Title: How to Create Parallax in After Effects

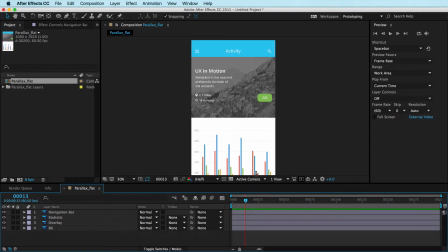(4:07)
So I'm going to jump into 13 frames, and I'm going to just drop in some keyframes here.
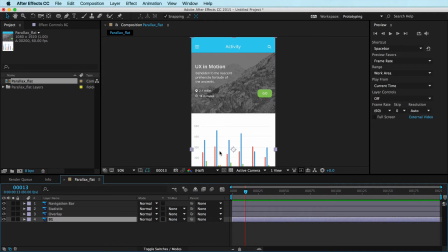(4:14)
Before I do that, I know that I want to be possibly animating this BG, this background layer here, a little bit more. So I'm going to move the anchor point. If you hit Y on the keyboard, you can just move your anchor point up about to the middle here. If snapping isn't turned on, I recommend you do so. And now I'm going to select these layers.
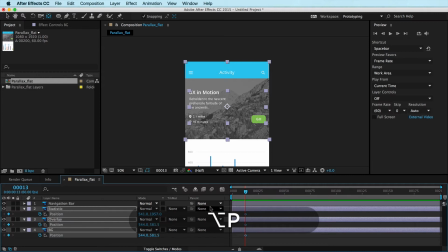(4:33)
I'm just going to command click. So I select multiple layers, hit option P to put down multiple position properties on these layers. I'm going to jump over 89 frames. Well, let's do 55. What was that? I got lost.
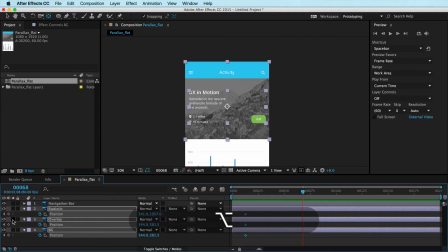(4:52)
55 frames. And I'm just going to add another position property here. Jump over 13, 10, 1, 2, 3. and close the work area. And now I've sort of just blocked out. This is how I like to work sometimes, just by blocking out where the motion's going to be happening.
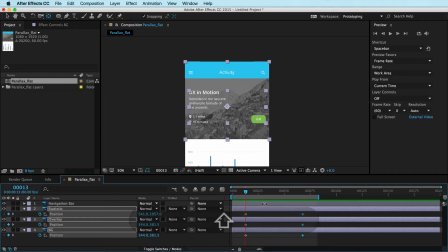(5:09)
And now I'm also going to, well, let's start with these, and then we'll detail this up a bit. So at the basic level, I'm going to go to these keyframes, and we're just going to slide this statistic up. So you can click and drag the number. You can click and drag in here in your canvas.
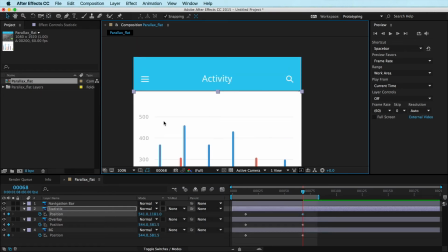(5:26)
We're just going to slide it up. You can zoom in, hit period on the keyboard, and then the keyboard arrow keys.
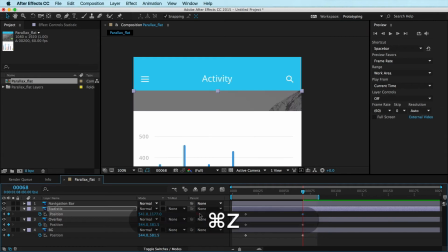(5:34)
However you want, you can click and drag these guys. All good in the hood. That's just what we're doing.
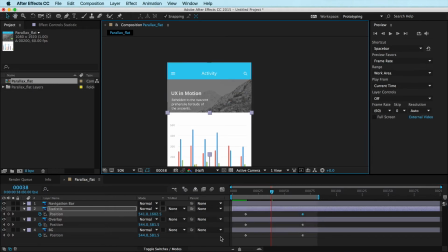(5:40)
Okay, cool. Now I'm going to animate this background and text layer.
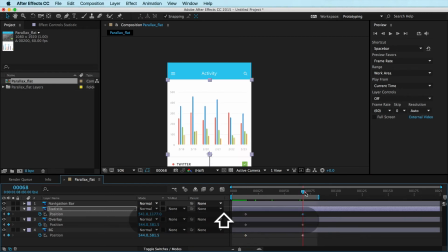(5:47)
So I just go back to the endpoint here, and I know that my overlay is just going to slide up a bit more than my background. So I just moved it up, let's do 4, and my background up 2. I'm holding down the shift key, and I'm just arrowing it up a little bit.
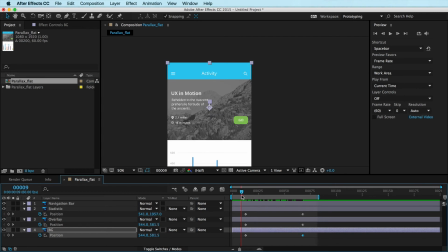(6:04)
And now we can see, I mean, this is just really, really simple, right? This hopefully is either really exciting for you, or you're like, okay, yeah, I get that, right?
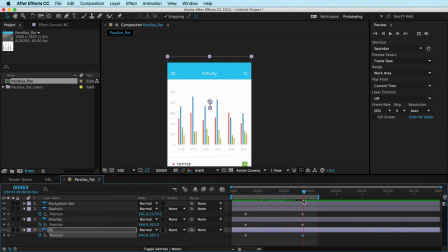(6:13)
We're just moving these layers at different rates, and they land in different places now, moving at different rates. And that's all we're doing. So if, for instance, I wanted the background to move a lot slower, I could back that off 1, and it would be much more of a like subtle effect here.
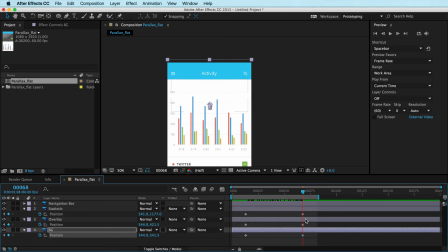(6:32)
And same with the type too. If I backed this off, so I moved it up 4 little notches.
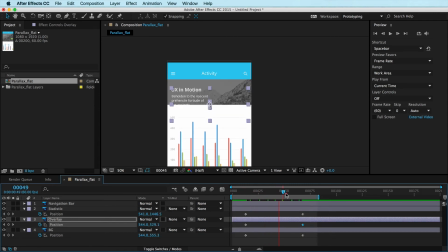(6:37)
If I moved it up 2 instead of 4, you can see it's much more of a like subtle effect.
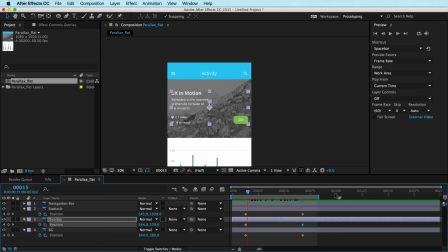(6:44)
Now, there's a lot of ways I've seen people detail these parallax experiences, and you may want to do that, or you may be like totally cool. You're like, dude, I got my value. Thanks. Peace out. And you can totally do that. That's cool. Here's a couple little tricks that I think are low-hanging fruit that are awesome.
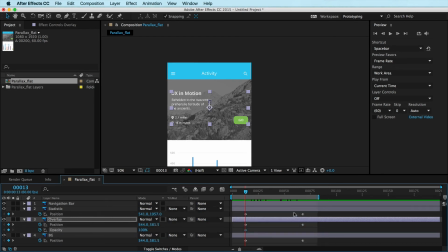(7:02)
So if you hit Option T on your overlay and then hit K to go to your next keyframe, Option T again,
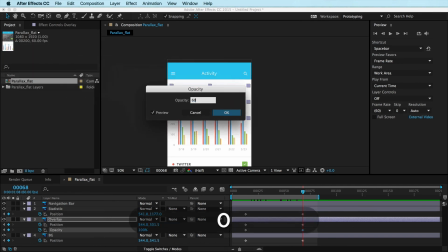(7:11)
and if you double-click this keyframe and make it like 60%, the text starts to fade out a little bit.
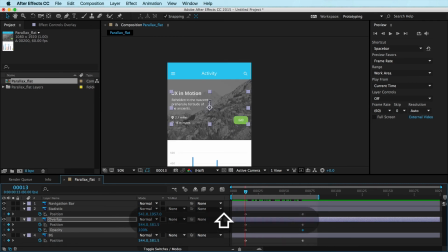(7:18)
I've seen people do that. That looks pretty cool. Here's one that I really like, though. On the background layer, you can kind of detail this a little bit. If you hit Option S, we're going to scale it. Go to your end keyframe, Option S again.
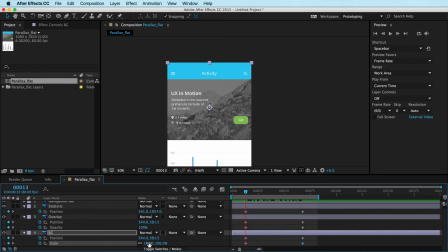(7:31)
Let's jump to our starting keyframe, and we're going to make this a little bit bigger. We're going to go 110. You can see it just jumped there. But what's going to happen now when it's going,
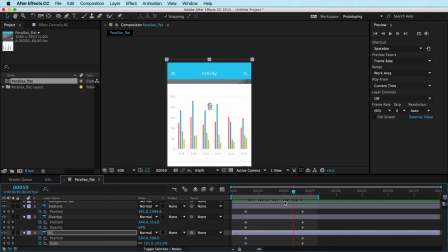(7:43)
when this window is closing, is this background layer is going to scale very subtly here.
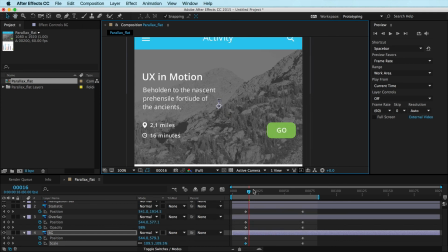(7:49)
It looks really cool. I love it.
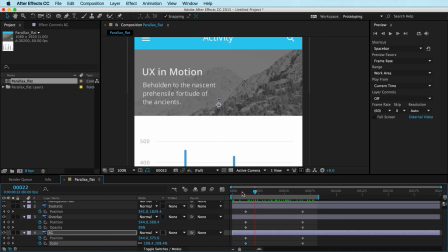(7:51)
Right, there's a little bit of like a secondary motion, really provides a ton of depth, more so than if you didn't do that.
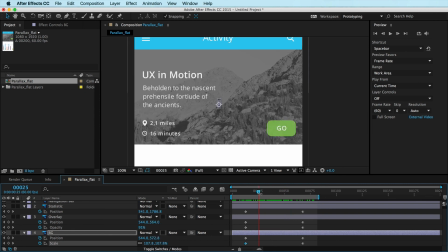(7:59)
So that's just a great technique that I am fond of. So there you go.
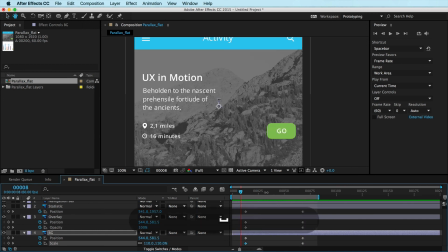(8:04)
That's how to create very, very simple parallax setup in your After Effects file.